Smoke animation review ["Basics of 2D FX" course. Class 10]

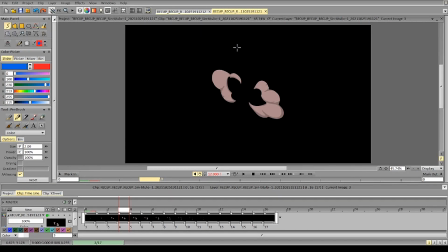(0:04)
Hi Esteban, and let's break down your animation. So first off, let's start with this smoke, and then we'll transition to the second one. Overall, the animation looks quite good. I like the overall motion and some of the shape choices.
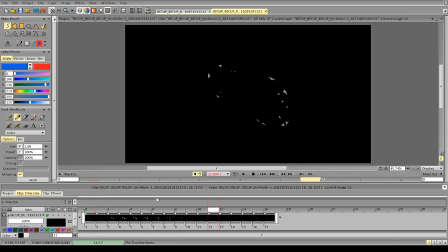(0:24)
The composition looks interesting. We can work a bit on that, but aside from that, it's quite good. So the things that we can improve here is mostly some shape changes,
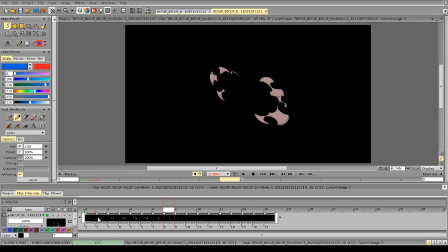(0:41)
so that we'll get more variation when the shapes break up into particles. Right now you can see that we have sort of division in the middle, and the shapes,
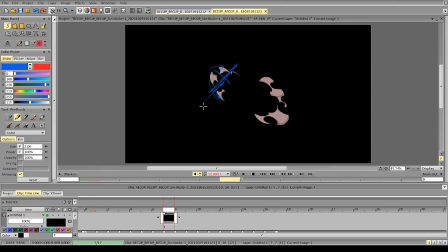(0:58)
most of the shapes are on the same level, so you can see that it's divided like that. So you divided it into 4 more or less equal parts, because if we line this up, it creates this kind of square.
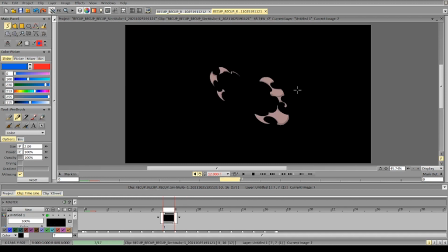(1:18)
And some of the same scenes happen here. Well, where the particles right next to each other are the same. So one way of proving it would be just to have a bit
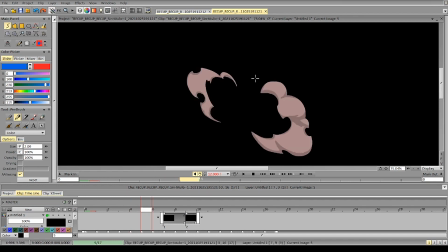(1:40)
more difference in terms of size of particles. Like you're starting out, okay, and we can just make this particle smaller. So it starts like this, and it can start and be smaller,
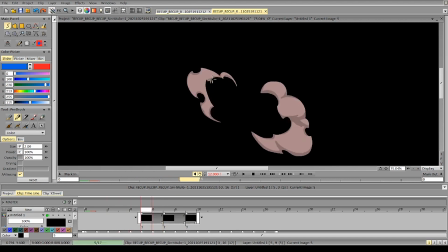(2:01)
and that would already make it more interesting. We can also push the hole just a little bit more towards the right side, so it doesn't divide it right in the middle. And essentially the same thing here.
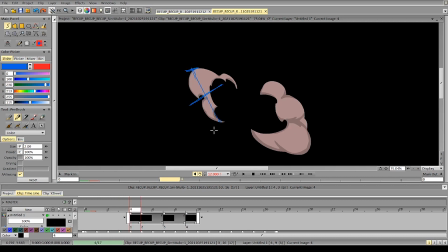(2:18)
You can see that you're starting to divide it right in the middle, because if I divide this is the middle. So a simple way to change that would be to be aware of this,
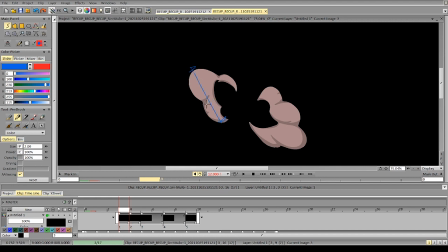(2:32)
and when you're trying to divide something into particles, remind yourself that you can divide it unevenly, and you can just put like a mark or something to remind yourself about that.
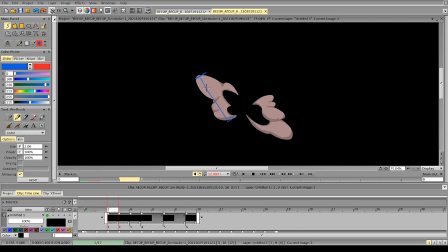(2:47)
And it can even start here, because you can see that we have 2 shapes, and the distance here is essentially the same.
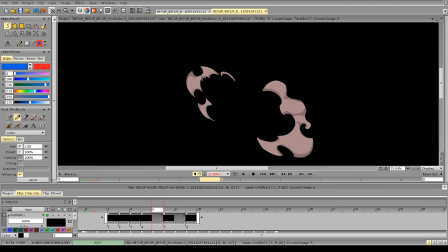(2:58)
You don't have to divide all the shapes in the animation unevenly, but if you're working with a very simple animation, like this one,
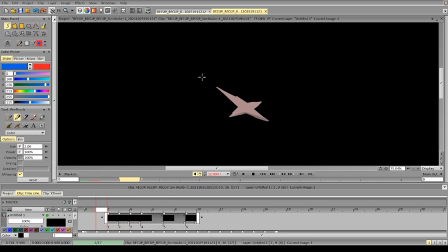(3:07)
it's better to have more variation, since there are not much to work with.
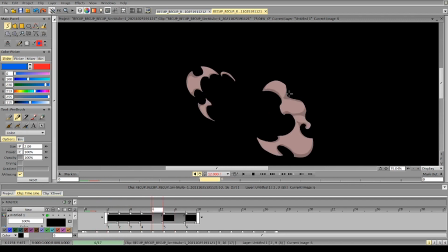(3:18)
So the same thing here. You can see that the shapes are quite close in terms of the size, and they become even closer as this one decreases in size, they become equal.
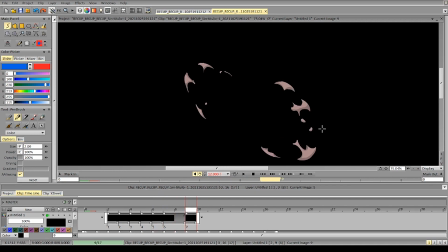(3:39)
So it's mostly about that. The shape language itself is okay. I don't see any problem with that. You can give it more variation for sure in terms of shapes, but it's okay.
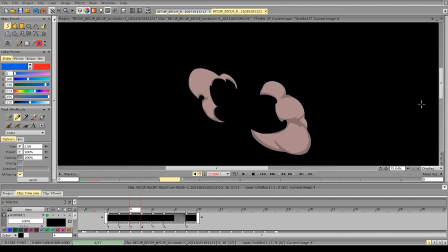(3:56)
It works.
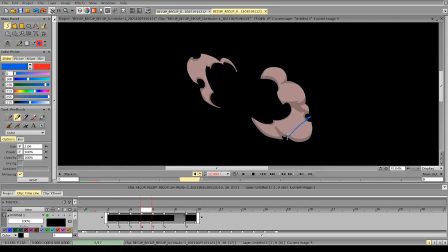(4:00)
So the same thing here. It's mostly about just choices and positions. You're doing 2 holes, and they're going at the same speed.